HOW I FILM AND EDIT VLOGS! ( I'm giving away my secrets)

One tip I will give you guys, if you can, is try and film the entire video on one camera, because if you can go and edit everything in a chronological order, it will save you a lot more time. Because when I'm filming on multiple cameras, I have to remember, okay, so I filmed on this camera here, and then I filmed something on that camera, and then I have to piece them together. It takes a lot more time. The reason that I film a lot of my family vlogs on GoPros, iPhone, and DSLR is obviously you get the better quality out of the DSLR, but sometimes I feel like it kind of distracts from the moment, and every moment that I spend with my kids means a lot to me, so I don't like the DSLR necessarily getting in the way of those moments. So I find that using a phone or using a GoPro is a lot less intrusive, so I'm using them a lot more these days.
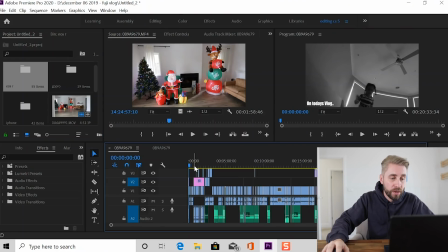(4:53)
So let's get into how I started this vlog. Just in case you're wondering, I'm using Premiere Pro. That's my editing program, but you can follow along in pretty much any editing program because most of them are the same, let's be realistic. So the first scene, let's watch that.
Come, quickly!
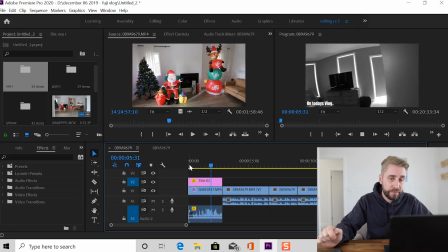(5:14) You have to see this! Oh my goodness, what happened? Come see it.
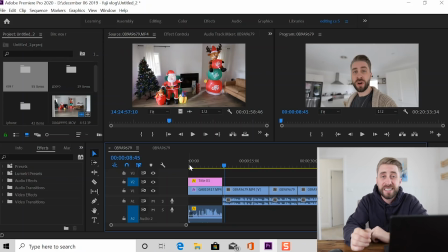(5:19) Good morning.
So I started the vlog off with an 8-second clip that is actually a scene from later on in the video, just as a way to kind of tease the audience, show you guys what to expect, what's going to be happening in that vlog. And I think that's a great way to start a vlog.
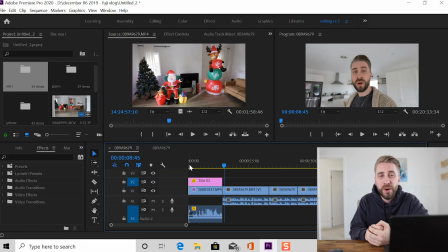(5:36)
Sometimes I'll actually start vlogs with more cinematic videos I generally like to start a vlog with a bit of a chilled vibe. I don't like to go into something really extreme in the beginning. So, you know, like I start off with like myself making breakfast or getting out of bed or just really chill things,
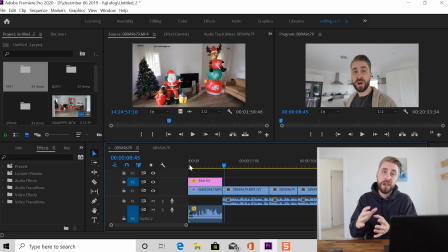(5:55)
and I'll generally try and pair it with chill music. I'll try my best to kind of create an arc in the video, so it sort of starts off relaxed and then you've got the more exciting stuff happening.
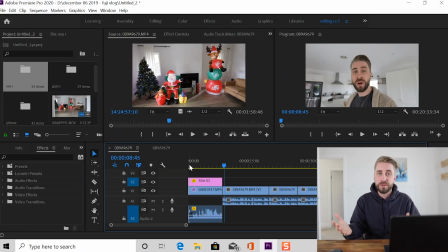(6:07)
Obviously with vlogs, it's real life, it's your real day. You can't control that as much as you can an actual, you know, film where you have story arcs, but it's kind of a process that I try and follow as best as I can without ruining the moment.
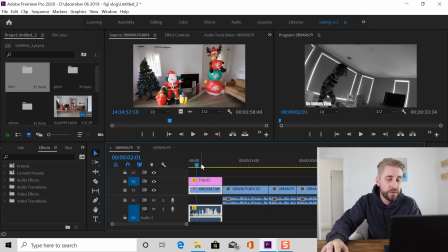(6:24)
And as you probably noticed, the first scene is in black and white. Now the reason that I chose to put it in black and white is I wanted to separate it from the next scene,
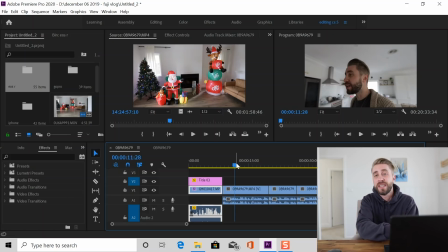(6:33)
because in the next scene the kids weren't actually there, but I was talking about something that the naughty elf did. So I thought it would be a little bit confusing to the audience if we have Ava talking about the naughty elf and then I'm talking about the naughty elf, but she's not there. So I tried to use color grading to separate the scenes to try and let the audience know that it's a slightly different scenario. And that's something that people use in films all the time. They'll use different ways of color grading to separate moments. Maybe if they're illustrating a dream, maybe if they're illustrating the past. Color grading is a great way to tell those stories more subtly.
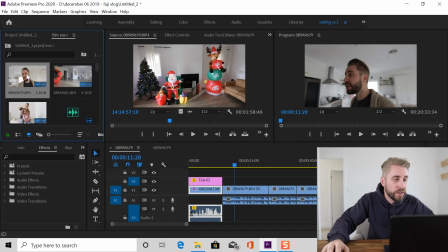(7:13)
So let's go into the first scene. So these are my EOS R files. Pretty much all of the footage of me alone is shot on the EOS R, and some of the footage with me and the kids. So the first scene is me sort of doing a little bit of a skit. Skits are something that I don't do a lot of, so I stuff them up a lot. Something that a lot of people do is they'll actually watch all of the footage and figure out what they need to take out and what they don't. Now, I don't have the time to watch myself stuff up over and over again.
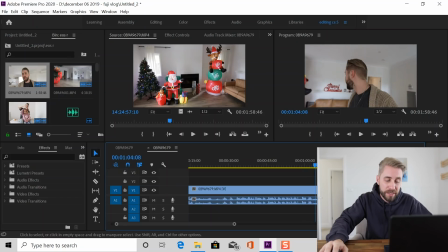(7:46)
So over the years, I've realized that I can actually figure out where all the stuff ups are by reading the wave data that's down here. This is the audio file that we're looking at right now. And you can see I'm talking, and then we have a big gap. Now, normally when there's a big gap, it means I've stuffed up.
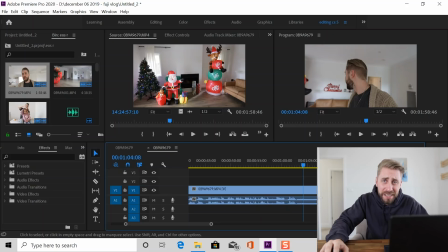(8:05)
I'm not perfect, I stuff up a lot.
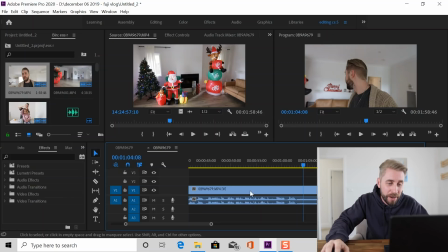(8:08)
And so rather than me watching all of the stuff up part and wasting time, I just move forward.
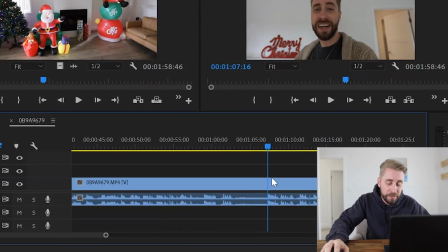(8:15)
I'll go and get my little cutter tool.
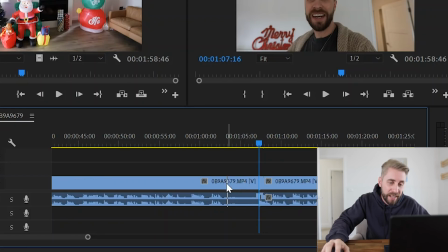(8:18)
I press C on my keyboard, I'll make an incision there, and I can just delete all of this stuff here and don't even need to worry about it.
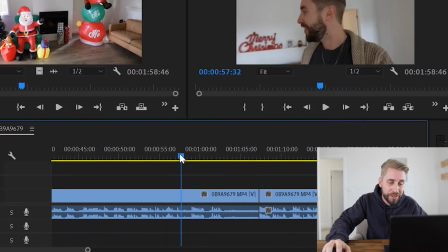(8:26)
But I'm just gonna undo that and I'm gonna show you guys what was going on here.
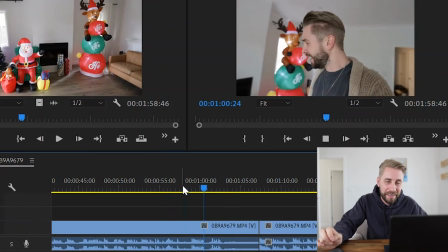(8:31) So, And now all of a sudden, my Christmas stuff. and there we have the stuff up.
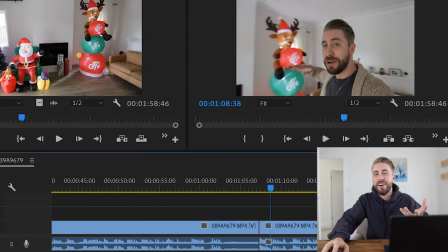(8:40)
You can see the blank audio in the file. And now all of a sudden, And there I start again, and then I wouldn't say I nailed the next scene. I did a slightly better job than I did at the first one. So that's a great way to save time. Finding the right music for your video is incredibly important, and it's probably more time consuming than the actual video edit itself. Normally what I do is I'll do what I call a skeleton edit, where I'll edit pretty much the entire video without any music added to it, and then I will go back and I'll try and find music that I think fits the scene. I'll generally try a bunch of different songs. I'm relatively organized when it comes to music.
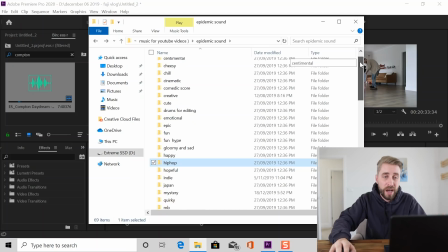(9:23)
Let's say my Epidemic Sound account, rather than going on the website to find music, I actually download all the songs that I like and I will actually put them into folders, and that really helps me.
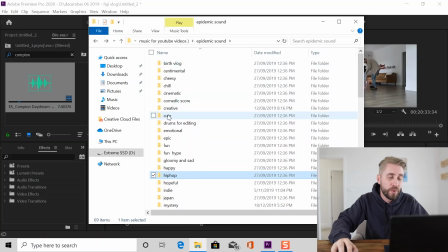(9:36)
Like, let's say I'm looking for something for cute video, like something that I think sounds cute. I've got all these different songs here that fit that mood that I can try out rather than having to go and start from scratch. Let's say there's a funny scene in the vlog and I want something that's gonna fit that.
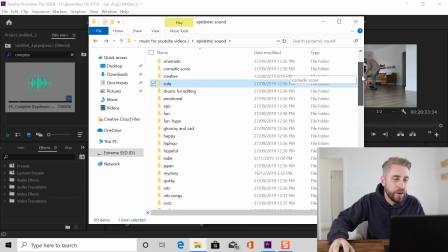(9:57)
Rather than having to listen to heaps of music, I can just go to my folder that's called Comedic Score, and I've got all these different songs that I think work for a funny scene, and I can try them out, and that saves me a lot of time, and I'd highly recommend doing that if you're making vlogs on the regular. So this particular scene, which is the first scene in the video with me and the kids,
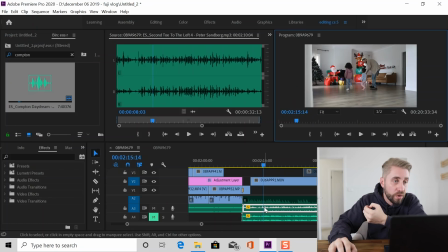(10:22)
I used a song called Second to the Left. It's very chill.
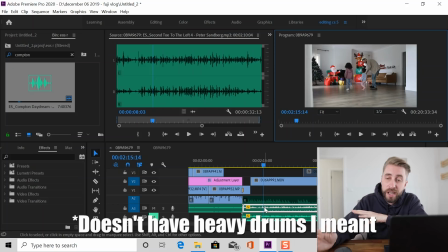(10:26)
I purposely picked a song that doesn't have drums in it. It's not very heavy. It doesn't have a lot going on, so it doesn't detract from the scene.
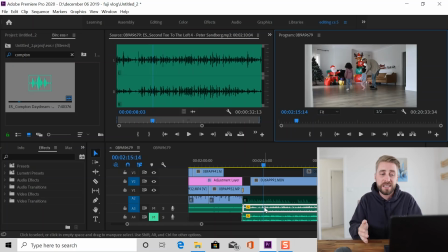(10:34)
It's just there and kind of adds to the ambience. So let's have a listen to that.
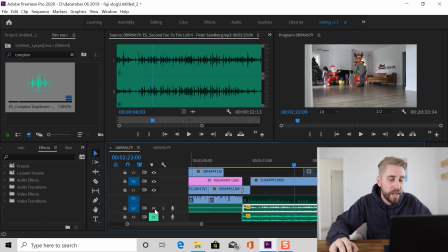(10:48)
It has a very Christmassy kind of vibe to it as well, but let's have a listen how that looks and sounds without the music. So the music kind of distracts you from the sound coming out of the inflatable Santa.
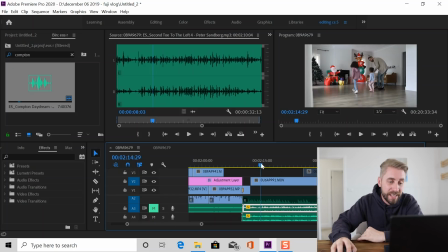(11:06)
But let's have a listen to how that same scene would look and sound if I put some hip hop behind it.
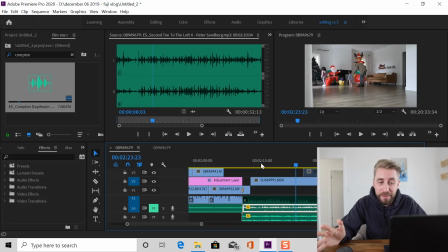(11:24)
Doesn't work, completely changes the vibe. It's just not right for that scene. That song's great, it would work somewhere else, but it doesn't work for that. Especially the fact that it has drums in it as well.
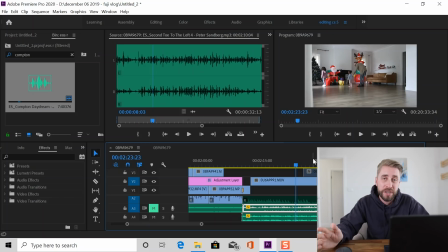(11:37)
I generally don't like songs with a lot of drums, especially not heavy hitting drums, for talking scenes.
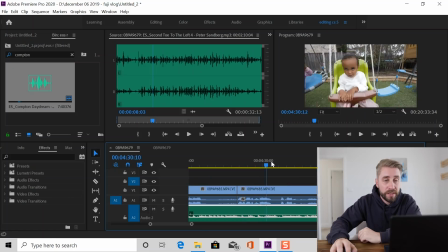(11:44)
It's just really distracting. So next up we have a scene of me and the kids playing in the backyard. I've got some music playing in the background here.
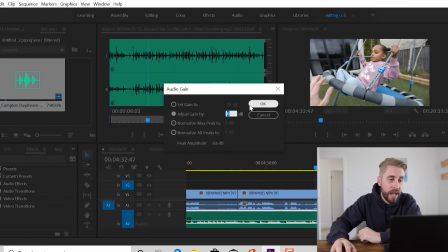(11:52)
Normally when I have music playing in the background, I have it at about minus 25 decibels.
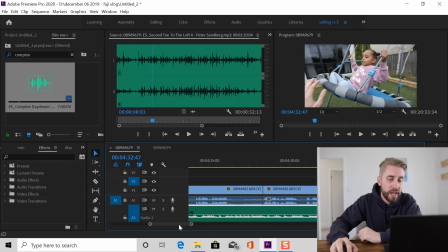(11:58)
I think that that's a pretty good level to have where you can still kind of hear the music, but it's not overbearing.
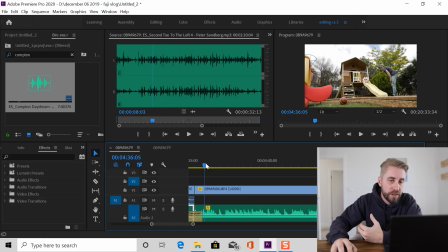(12:05)
And then it goes into a time lapse of me and the kids playing. I've literally just put a camera down. I've set the speed to 1400%.